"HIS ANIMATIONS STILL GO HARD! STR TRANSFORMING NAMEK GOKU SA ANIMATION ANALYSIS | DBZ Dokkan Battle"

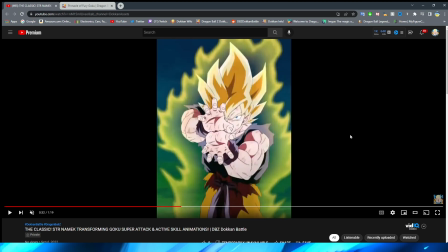They also did a interesting thing here where they sort of made the background a little bit more blurrier than the actual hands to sort of give you a little bit more perspective, right?
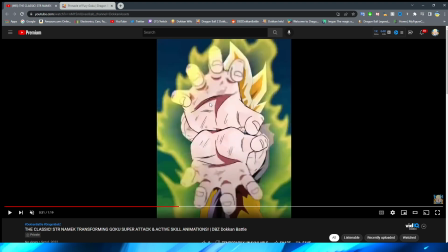Obviously, the hands, you can tell. Look at the quality difference here, right? This isn't just the video. Obviously, the video is a little bit stinky quality because, of course, you know, you just have to yoink it from Twitter, basically. But with the aura surrounding it here, right, it's a little bit more crispy, and this is like good kind of crispy, right?
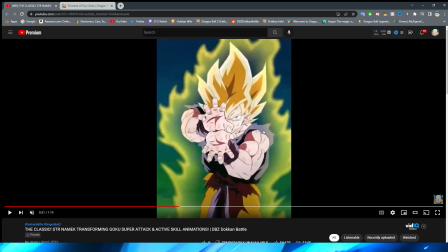This looks a lot more high quality, but it's cool because obviously it sort of emphasizes the way that you're looking at this, right? Obviously Goku's hands are closer to the camera, and that's what they want you to focus on, so they blur the background a little bit, which is super cool.
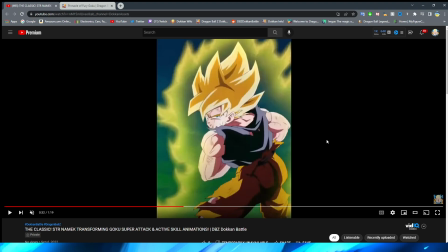Obviously, we have Goku wind up to the back here. This shot, again, looks super, super clean.
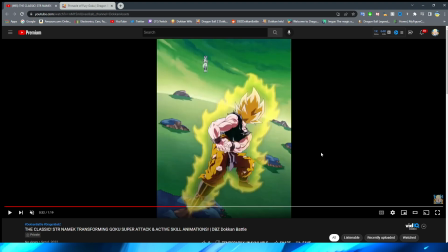This looks like it's right out of the anime. I really, really like this shot here. They have the cut to behind Goku, which normally I would be like, oh, you know, maybe they could do something wrapping around him. But honestly, for this, I kind of didn't think that it looked that bad, honestly. This cut seems pretty natural to me in the grand flow of things.
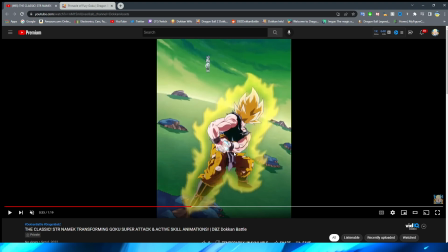The only thing about this animation that I think is kind of right, is that I think that the actual key ball, when it forms in his hands for the Kamehameha, looks really good, right? It looks a lot more natural than just a simple Dokkan Circle asset. However, when they have the beams come out, it looks a little cheesy, I'm not gonna lie.
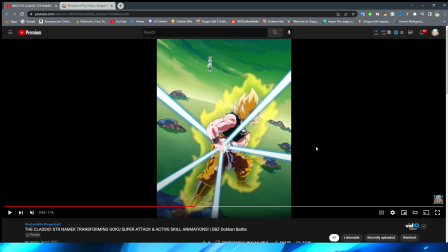I think it kind of reminds you of like some old Power Rangers effects, right? When they're spinning around like this, they don't look too bad for sure, right? I think they could definitely be a little bit better. They still do feel a little bit cheesy, but having them sort of grow out of the ball definitely looks a little bit weird in the full motion.
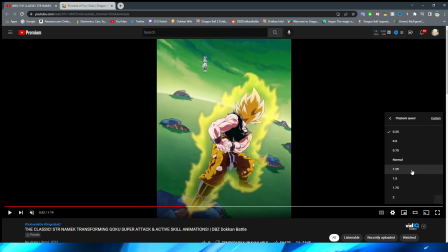Let me show you that real quick. When I was rewatching these to do this video too, I kind of felt like that, right?
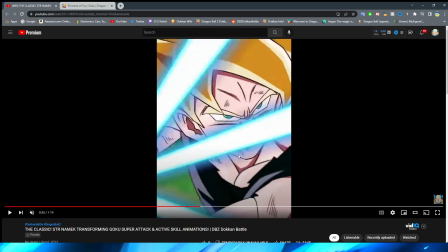Like the form is cool, but then how they go out feels a little bit like not as natural, I guess.
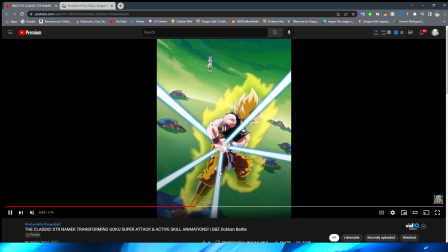It almost feels like it's automated or like done by a robot, which is kind of weird. Like, see, yeah, the lines going around look just fine. I don't know. Very interesting. Let me know what you think of that in the comment section below. Always like hearing what you guys have to say about this type of thing.
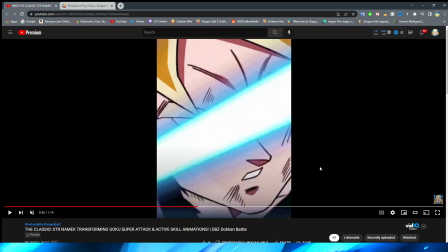Okay, so now we have a jump cut to Goku's face, which this shot is super sick, dude.
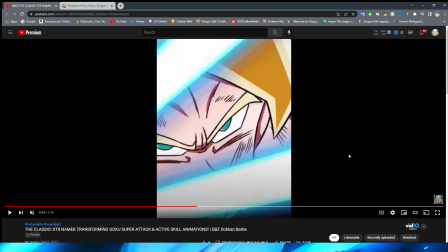I really like the way that they sort of emphasize how intense this is by having Goku sort of look through the Kamehameha beams.
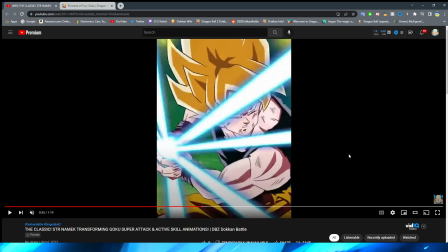Again, his facial expression here on point. The style of this animation on point.
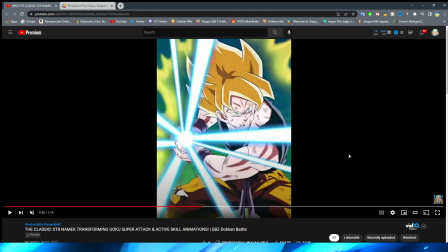And here, I feel like the beam effects look really good because it's almost like they're struggling to escape from his hands, right?
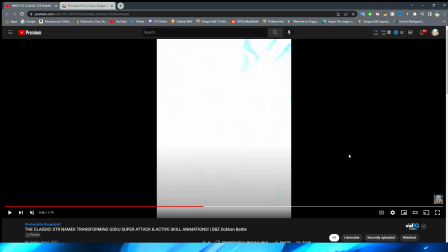Which is perfect because obviously that's exactly how this scene looks, right? Again, a really cool transition here.
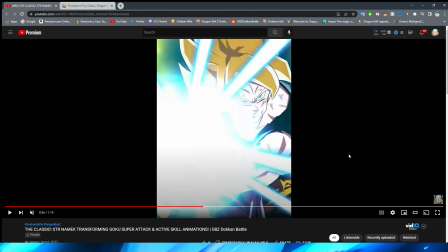Not just a very nice use of lighting effects, obviously, as you get closer, you can see the blue glow sort of cover Goku.
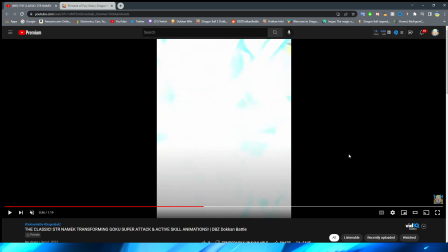But you can see, right, that as they zoom into the Kamehameha,
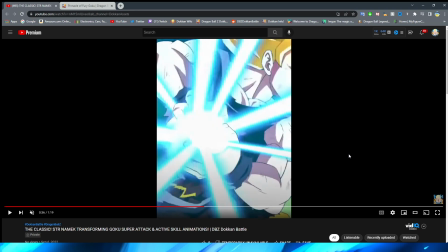they use it as a way to mask the transition to this scene where Goku is then pushing the Kamehameha forward, which also looks really,
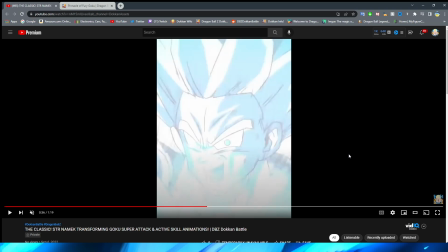really nice. And again, they sort of zoom in and have a flash until they go to this animation,
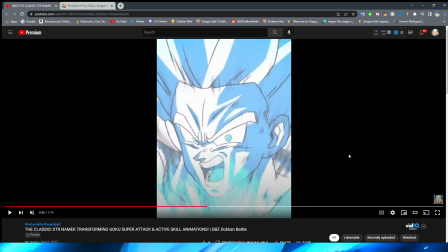which of course is a very iconic scene for Namek Goku of him pushing the Kamehameha.
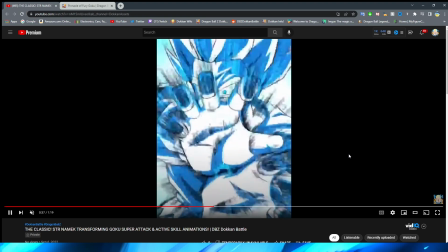And this looks fantastic, right? With all the blues and whatnot, the different angles going on here, the perspectives, right?
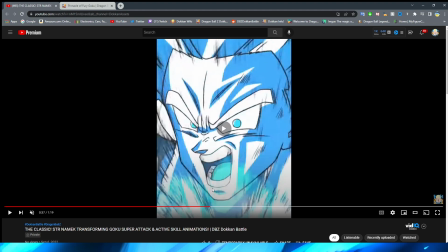Obviously going from Goku's face to then, you know, they have a little zoom in to his mouth to then going back to his hands, right?
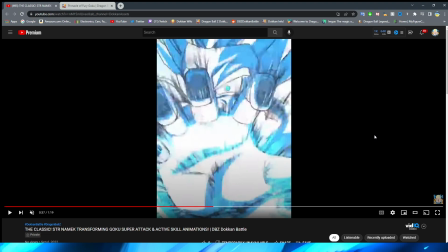Funny enough, we talked about Full Par Frieza yesterday, that he had a shot where it zoomed in and then zoomed out. I guess they could have done it where they zoomed in and then zoomed out, rather. If you watch that video, you'll know what I'm talking about, because they did it with Namek Goku here.
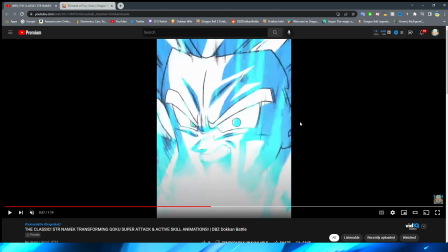But such a cool perspective shot here, even though obviously this is just a stale PNG, right?
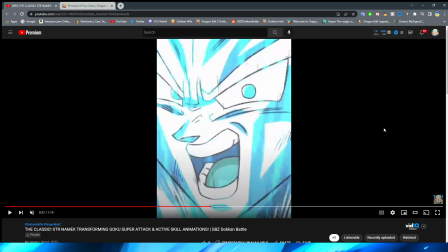It's not moving or anything like that.
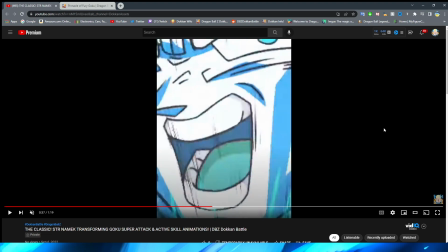The effects around it definitely disguise that, and this feels very lifelike to me, despite just being, you know, Goku standing there, basically.
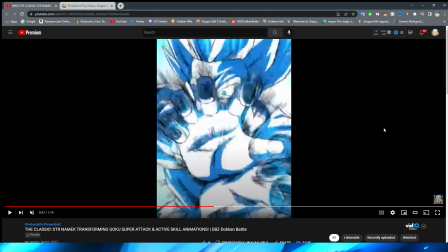And I think they do a good job of emphasizing this, too, with not only just the lines emphasizing the Kamehameha flying forward, because, of course, we're kind of inside of it right now.